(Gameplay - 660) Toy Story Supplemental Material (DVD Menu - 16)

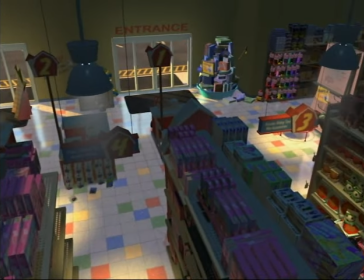This is a wonderful overhead shot of the interior of Al's toy barn.
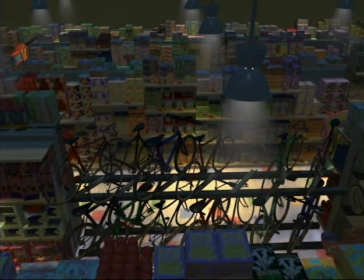And in this shot, you can see actually much better than you can in the film and the designs that went into the original packaging for the toys in the shelves at the toy barn.
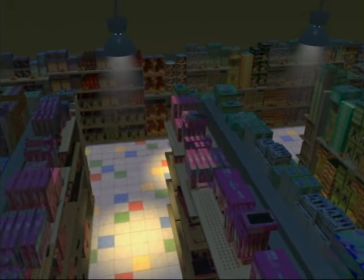These are all, with the exception of the Barbie packaging, these are all original designs for toys that don't exist except in Al's toy barn.
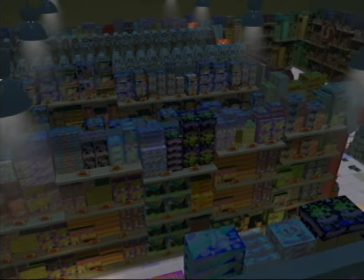And Al's toy barn is basically a huge toy emporium, sort of a somewhat cheap warehouse set in the city that Andy lives in.
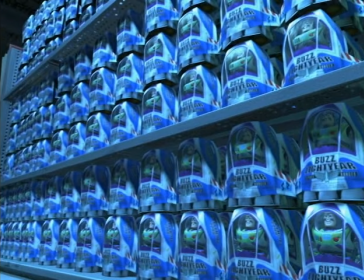This is the Buzz aisle where Buzz Lightyear finds himself looking at hundreds of versions of himself fresh in their mint boxes.
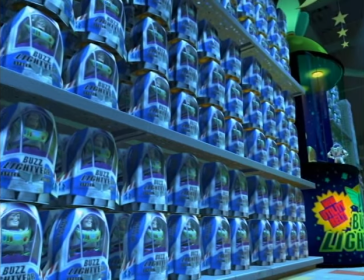He also finds the newest version of himself up on this very elaborate display featuring Buzz's new accessory,
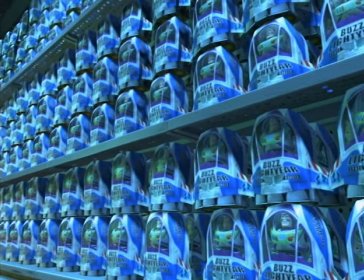which is the utility belt that that Buzz grabs and turns out to be very handy later on,
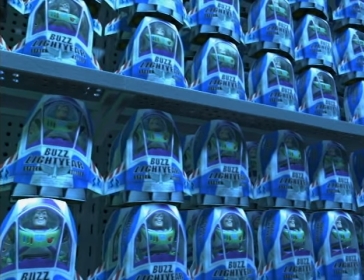not for Buzz, but for the imposter Buzz or the replacement Buzz that leads the toys into Al's building.
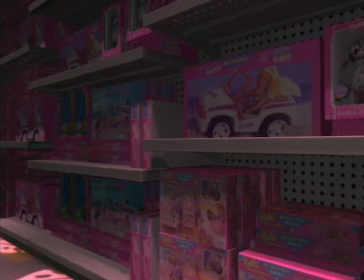This is the Barbie aisle, the pink aisle, featuring scans of actual Barbie packaging that that were texture mapped onto
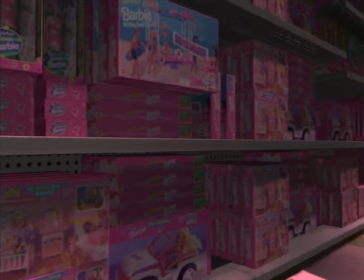the box models themselves to make this look as authentic as possible as a Barbie aisle.
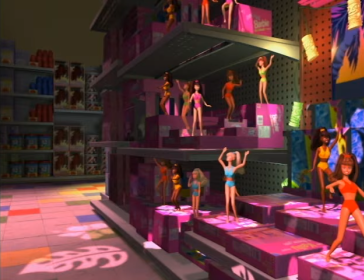And then the tableau of dancing Barbies, the go-go Barbies with their little Barbie pool set and Barbie barbecue,
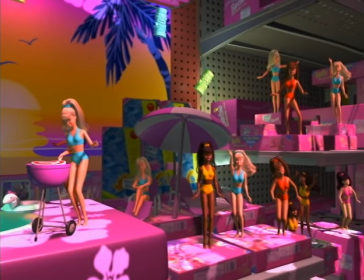were fairly fanciful, but we wanted to make it very elaborate so that it stopped the toys dead in their tracks and got tour guide Barbie to give them some information.
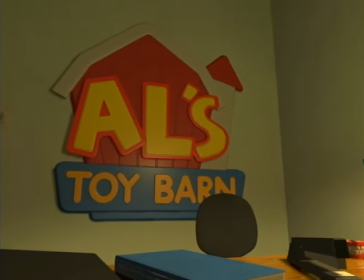We're looking at an interior turnaround of Al's office in the toy barn, where the toys, led by Buzz,
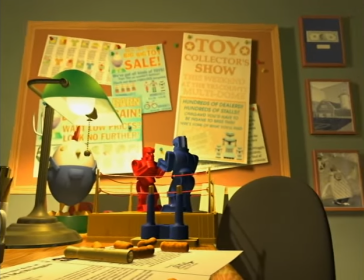go to look to see if they can find Woody, who they think is in this office with all the boxes and the toys in the background.
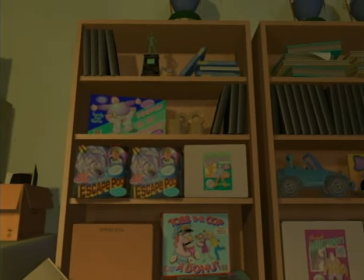You can see in this turnaround, there are some clear shots of some of the package designs that we did for Al's toy barn that you probably won't see out in the regular toy barn.
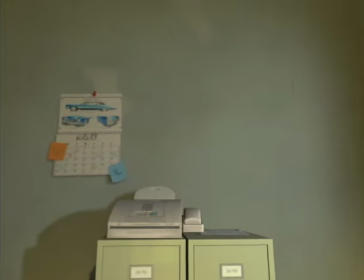One of my favorites to look for is the Toss the Cop a Donut package and the three French Impressionist action figure packages as well.
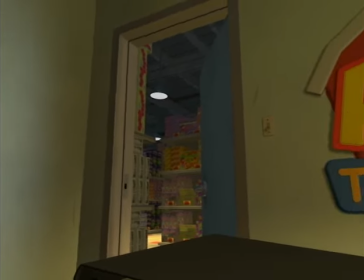You'll be able to see those clearly in Al's office.